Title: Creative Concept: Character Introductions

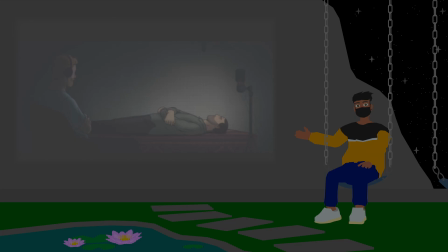4:03 So the characters might diegetically introduce themselves in a formal way to a recording device, maybe a camera, to introduce who they are and what they've been through. Other times there's way too many characters to introduce without it feeling like a checklist to then get dull and boring.
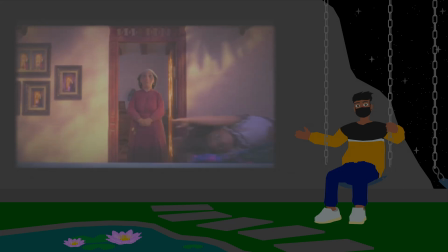4:16 So musicals will often have a song that introduces each one of our major characters and who they are in the world of story, and perhaps why our protagonist is so different from all of them.
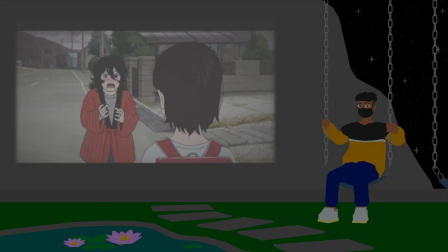4:24 Characters could be introduced to each other by the results of their action.
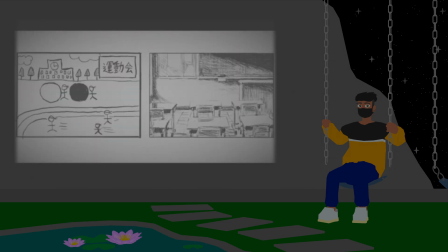4:27 A character could see a work the other character has done, whether artistically or not, and be intrigued in them enough to anticipate being introduced. And not every character introduction has to be a human character. Some characters are either animals or creatures the character is being introduced to for the first time,
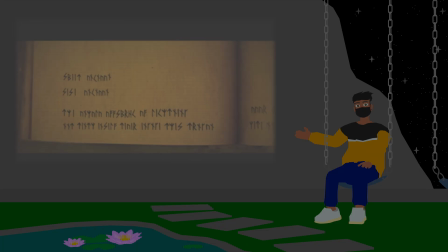4:40 and characters will often have a preconceived idea of the creature and either the dangers of them or their sweet nature,
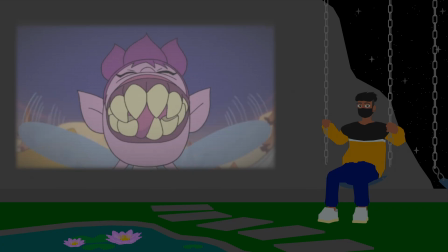4:45 either of which could entirely not be true and subverted later for either empathy or comedy.
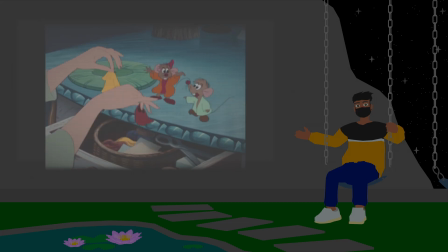4:50 Upon an introduction to a creature character, the creator will try to have the creature character speak to convey clearly their personality and thoughts, resonating more directly to the audience.
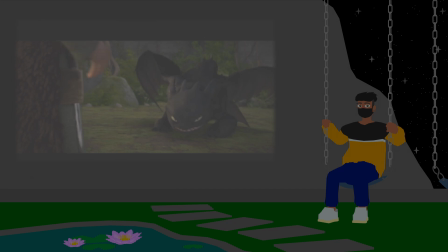4:58 Or they can have the creature not have the ability to speak, and instead the character's preconceived notions of this type of creature intersects with their actual experience of being introduced to a live version of the creature, and perhaps to consider their preconceived notion of the species. The latter type of introduction encourages and demands communication of a non-linguistic variety. Okay, but that's if the characters want to be introduced to each other. But what if they don't want to? The story demands they connect with each other and communicate different ideas and experiences, but characters unwilling to be introduced to each other either have a very good reason or a misunderstanding. But just because the characters don't want to meet doesn't mean the narrative has to listen. A pair of characters with either one or both of them absolutely unwilling to introduce themselves is prime for drama, tension, and a blooming companionship.
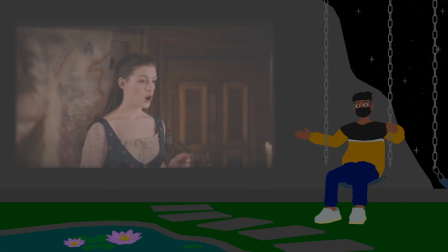5:41 Forced proximity is that compelling people. A character disillusioned and fed up by the real culpable world actions of our very charismatic character cannot
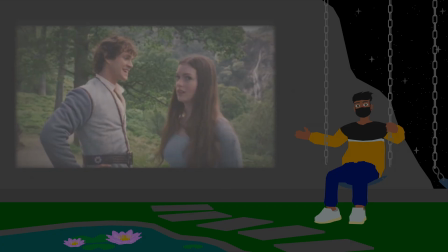5:49 be allured by their charm and not want to interact with them based on the knowledge they have in their heads. The charismatic character,
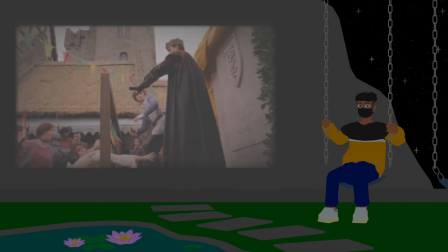5:55 often chased and accosted by what feels like everyone within a 5-kilometer radius,
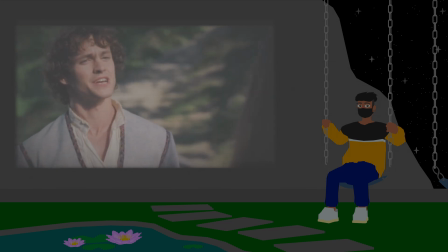5:58 is refreshed by someone who doesn't care about their status or allure, and will be intrigued and want to learn more about them after this introduction,
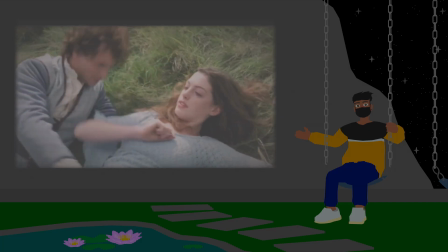6:05 much to the dismay of the uninterested character.
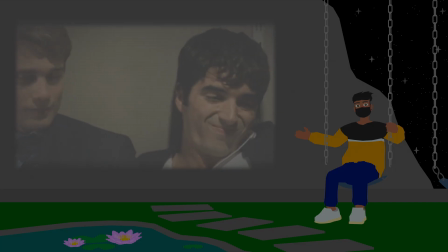6:07 Characters who are meeting for the first time could be revealed to actually have met before, and had a terrible first initial introduction that is the basis for them having so much animosity between them.
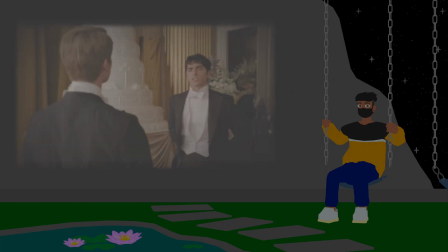6:16 The grudge they've held on for so long on the implication that it was personal beef with each other,
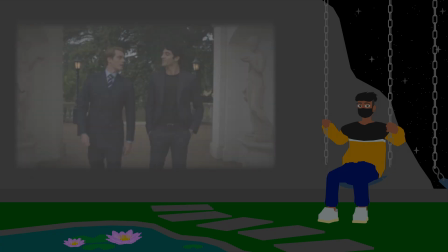6:20 as opposed to them having certain internal struggles at the time and being unable to navigate conversations in a sincere way. But aside from arguably one of the most popular contemporary romance story tropes, there are other more haunted versions of why they don't want to introduce themselves to new people around them.
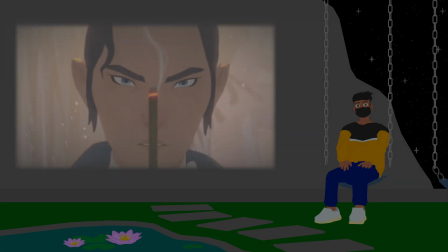6:36 Oftentimes, this is because our character is a lone wolf who refuses to introduce themselves or get themselves acquainted with others.
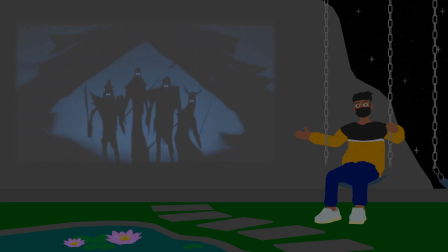6:42 They have a specific goal in mind, and nothing they can do will change that. It doesn't matter who decides to barge into their path, nothing will throw them off course, and anyone silly enough to bother them will flee at the very sight of them by the way they carry themselves. A character our protagonist doesn't want to be introduced to oftentimes might be more than just a character.
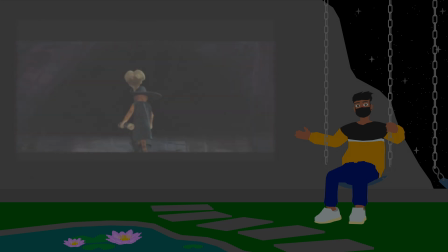6:58 They represent a concept they've actively been avoiding manifested in physical form, like the concept of death. The protagonist will try to run from being introduced to this character in the hopes to escape them, but the morale either ends tragically where the character keeps running and running and running,
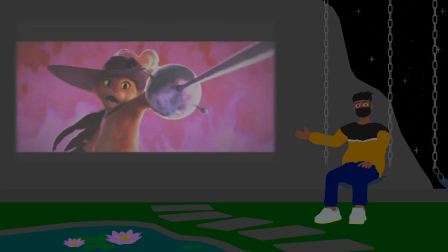7:12 or coming to terms with the existence of the character and introducing themselves by no longer running and facing them head on. Sometimes the story introduces a character whose reputation is so incredibly terrifying that every character goes out of their way to avoid being introduced to them.
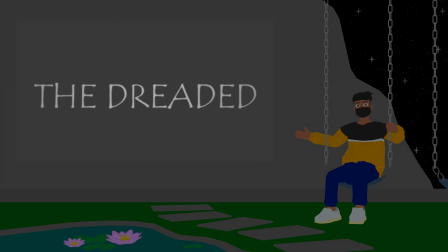7:26 This is a trope known as the dreaded. The threat of this character's reputation precedes them. Both the characters and the audience are built with the threat of this character before we even meet them. The characters anticipate the introduction of the dreaded character because of the destruction they cause to people like them. The characters will do everything in their power not to have the dreaded character appear on their doorstep.
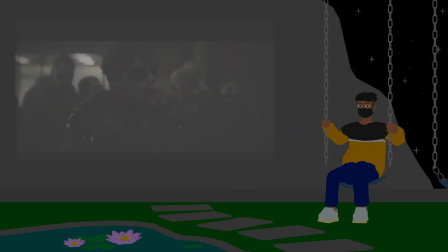7:44 The threat of the dreaded isn't going to stop them from doing what they gotta do, but it will make the doings get rough. Other characters, unfamiliar with the reputation and the impact of the dreaded character, will often think one character is overreacting, which is especially heightened if the dreaded turns out to be a chill person on introduction.